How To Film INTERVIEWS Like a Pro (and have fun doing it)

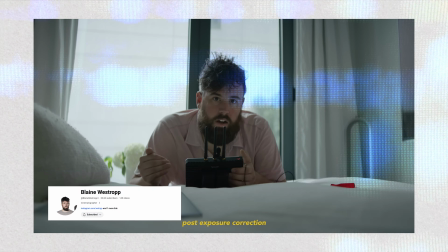I brought him on as my gaffer and he crushed it and I brought Blaine Westrop on as my DP for this and just overall the team did a really good job in you know making everything look similar to the last shoot but at the same time taking into account all the different variables that we had that you know we're in a completely different location than before so we had to get a little creative with how we lit this one so when we got to this location the first thing that Blaine and I did was just sort of walk around and get some options for an
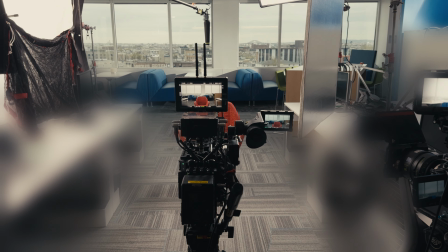interview spot. And we eventually landed on this sort of straight on shot. We wanted it to feel pretty similar to what we had done before. And so once we decided on this location, we just hit the ground running and getting it lit.
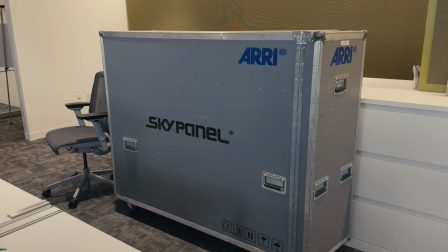So once again, we had the S360, big, big light. As you can see, we have a lot of spill and fill kind of going on.
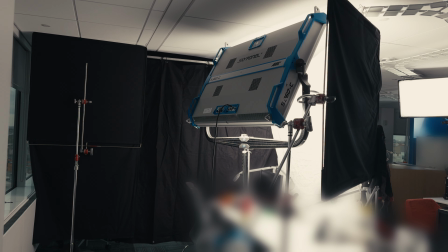So we were controlling it with an eight by across the ceiling there to sort of control it from splashing all over the back.
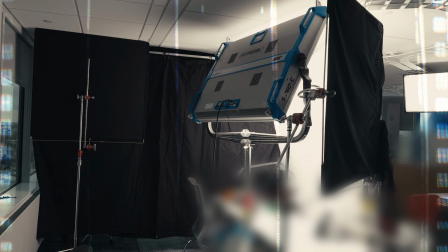We had a four by floppy on the side controlling the spill out to the right.
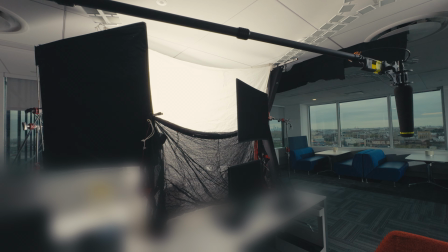We also had a double net kind of hanging across the front of the eight by diffusion that we were pushing through on the 360, just sort of controlling the light spill across the desks and on the lower half of the body.
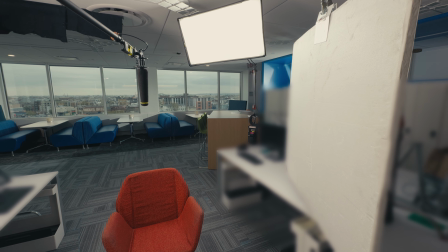We also had a four by bounce in the right over there. We had a light mat in the back to act as a sort of edge for our subject.
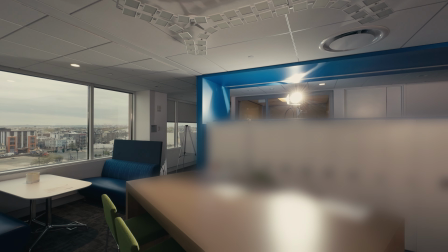We also had these two M8 HMIs in the side over there, kind of pushing some hard light onto the background. I feel like we made a really great interview image that matched pretty well with the last set. You know, it's not going to be perfect, but it could intercut pretty nicely. And as we're putting the project together, I can say it's working pretty well.
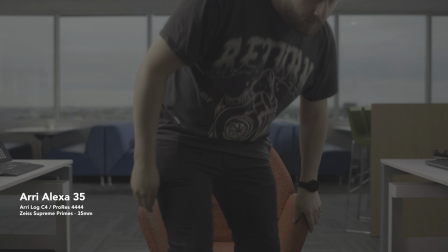So here's the ACAM shot that we were able to get from this setup here.
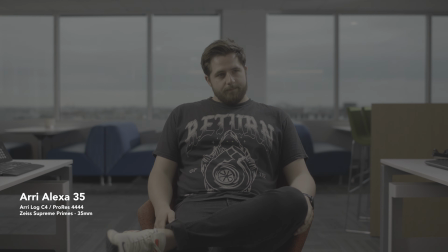I'm again looking at the log image, but if we convert it to Rec.709, one thing that I love about this is the hard light in the background.
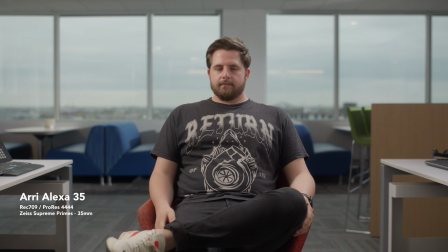I feel like it really separates the subject from the foreground.
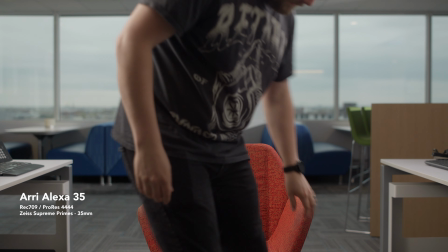Some of the set design that we did, I think some of the colors in the background, like the blue chairs and the green chairs, they really add a nice little bit of pop of color.
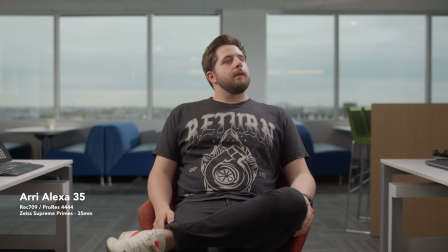And even the red chair that the interviewee was going to sit in, a little bit of an unintentional sort of bit there, but I think it works pretty nicely. Overall, I really like this image too. It's pretty soft, looks great, very bright and commercially. And then if we add a print film LUT on top of a Cineon log,
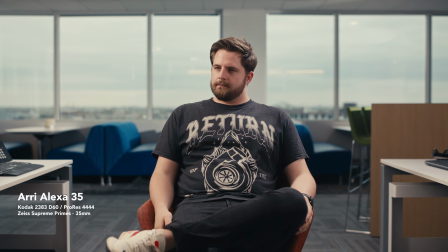I feel like again, we get a very nice contrasty, saturated, great looking shot. So after all was said and done, Josh and I hopped on a plane and headed back to DC where I'm here now making this video. And that's pretty much all I was able to capture for this shoot. I'd love to make more of these videos if you guys are interested in that something a little bit more, you know Informal we're just chatting looking at a couple of clips If you have any questions about some of the things that I mentioned or forgot to mention in this video Feel free to drop a question or two down in the comments. I try to respond to everything I hope you guys enjoyed this video. I'd love to make more stuff like this down the road, but until then I'll see you guys
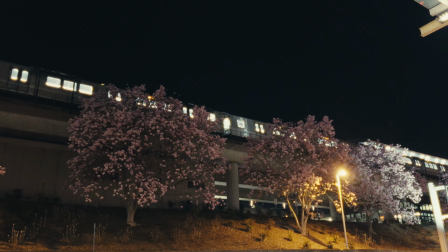You